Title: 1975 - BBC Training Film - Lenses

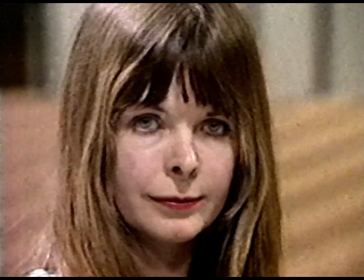Carol on a narrow angle and a wide angle. Same girl, different lens angle giving perspective distortion.
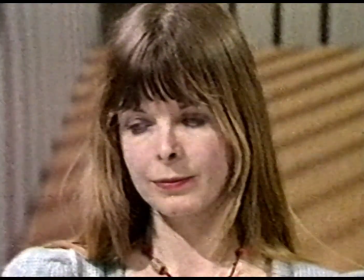If camera 3 now zooms back from a close-up of Carol, it looks all right.
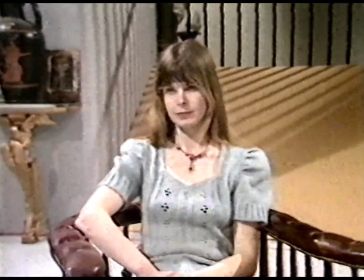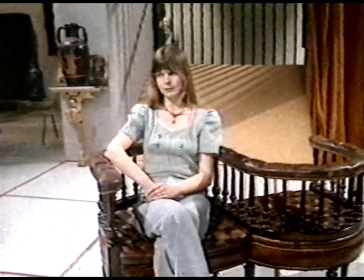Or does it? He could have tracked back, and that would have looked very different.
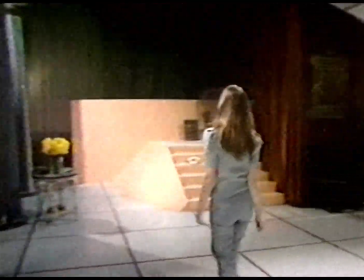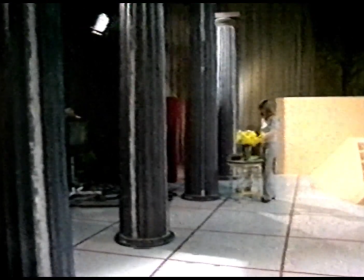Let's compare.
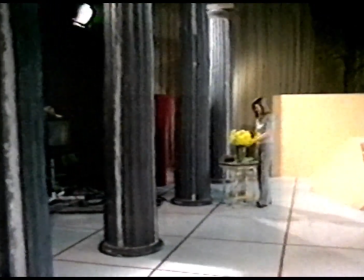The camera now zooms back in, and notice how the perspective stays the same.
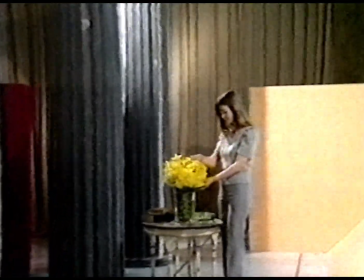The relative distance between the pillars doesn't change, and the girl seems to come towards the camera.
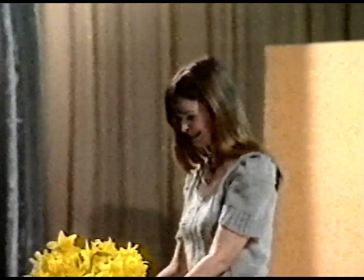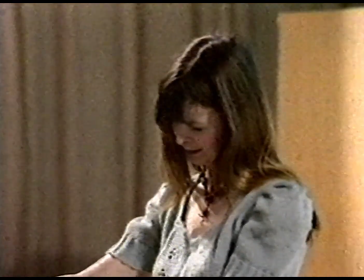And if we zoom out, the same effect is produced.
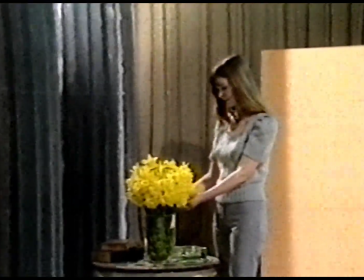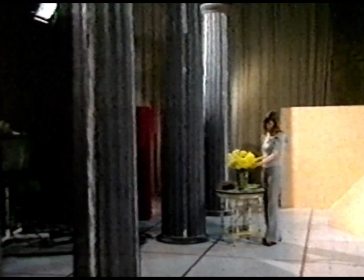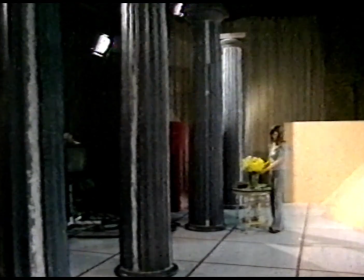Now let's ask the camera to track in.
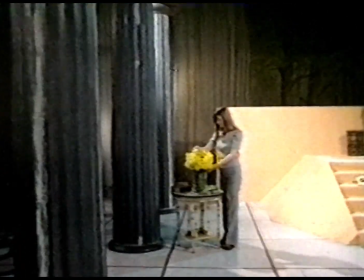Notice how the perspective is changing and how we feel that we are moving towards Carol.
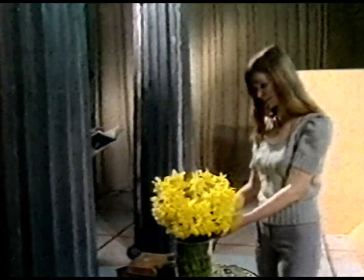It can be very revealing. Meet Steve.
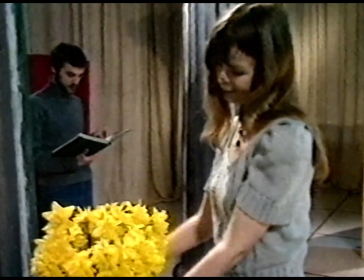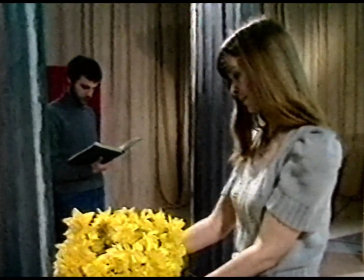And tracking back, the same effect.
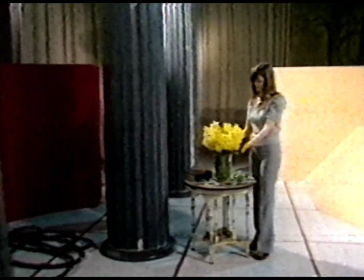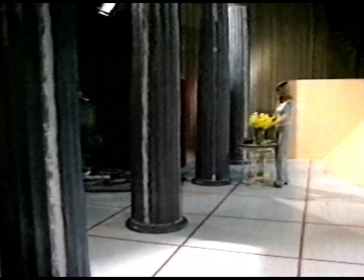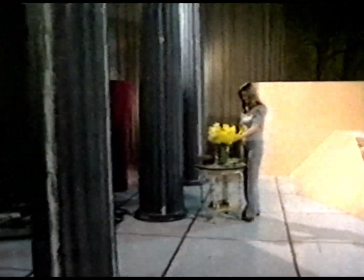And tracking in again. The picture development looks more real.
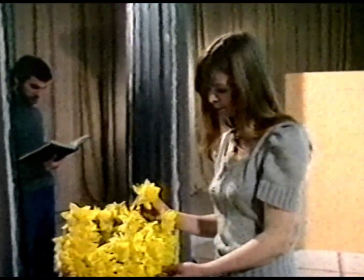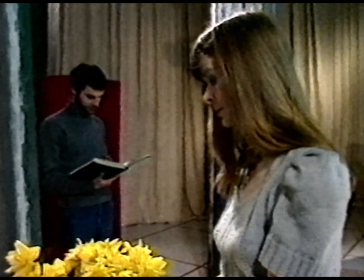But in an actual situation, this does not mean that one must never zoom. On the contrary.
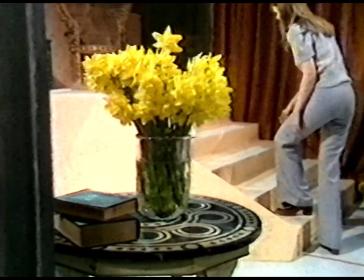Nowadays, most studio cameramen can handle their cameras so that a zoom will hardly notice.
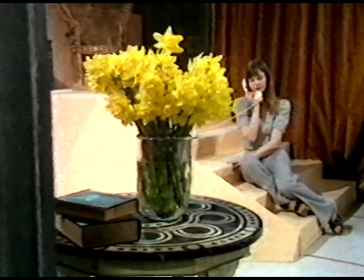And they do it like this.
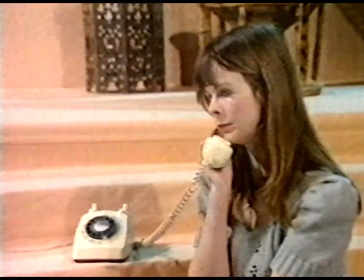If the shot has little or no discernible background, then there will be no apparent perspective, and it will not look like a zoom.
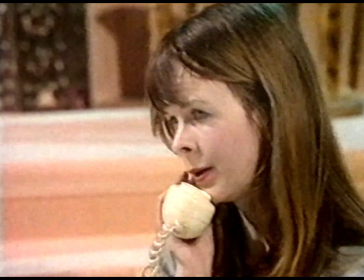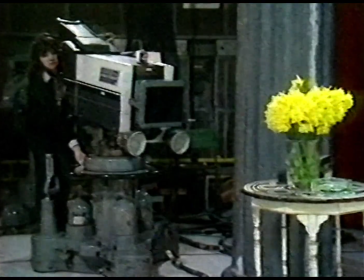Now camera 4 is going to work with some perspective in the shot.
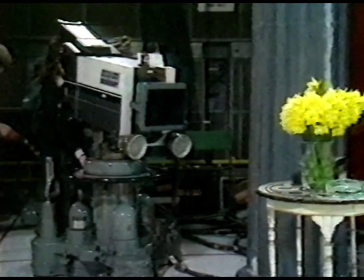If she makes a small move while going in, then this will effectively disguise the zoom.
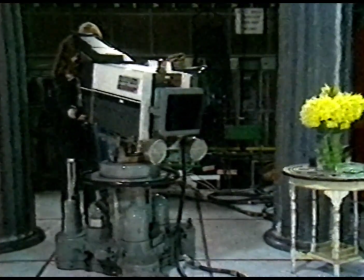And it looks like this.
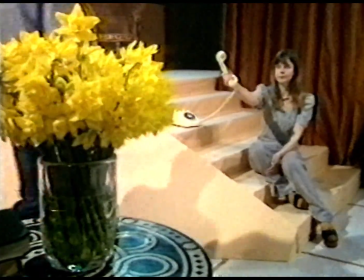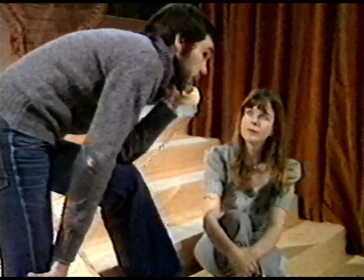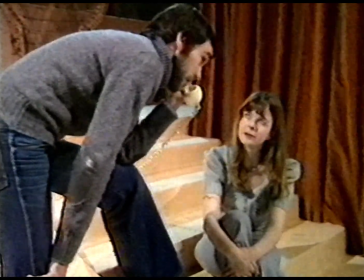We can also begin with some foreground and elevate to lose it.
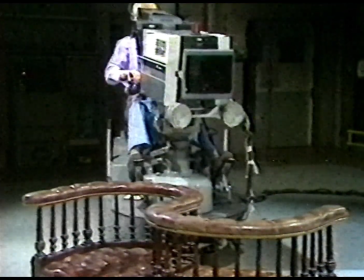Camera 1 moves upwards and zooms in, and his shot looks like this.
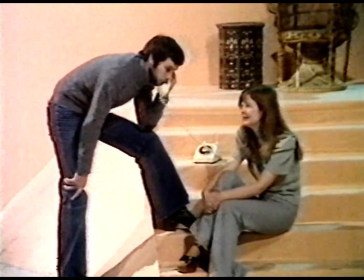There are, of course, exceptions to every rule, but if the cameras are trying to create an illusion of reality,
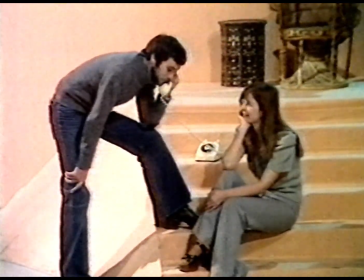then it's usually better to make the camera moves appear more natural. Try to avoid hose piping in on the zoom like this.
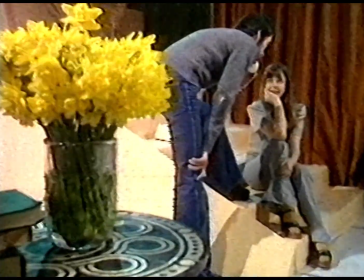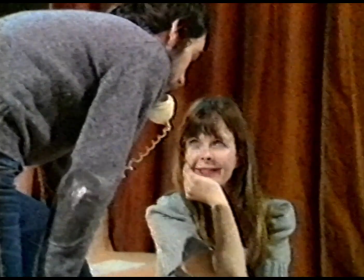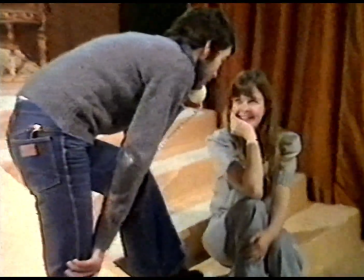It is so much better this way. And every BBC cameraman does this as a matter of course.
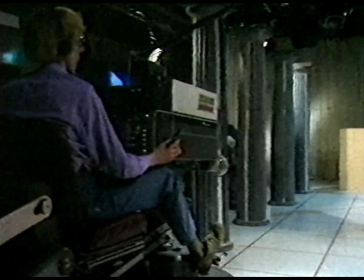And there's another reason for combining the track and the zoom. It is simply not possible to track on an angle much narrower than about 20 degrees.
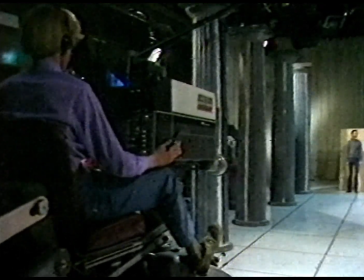And to show what happens if you do, camera 1 on the Heron is going to track the length of the studio at top speed onto Steve.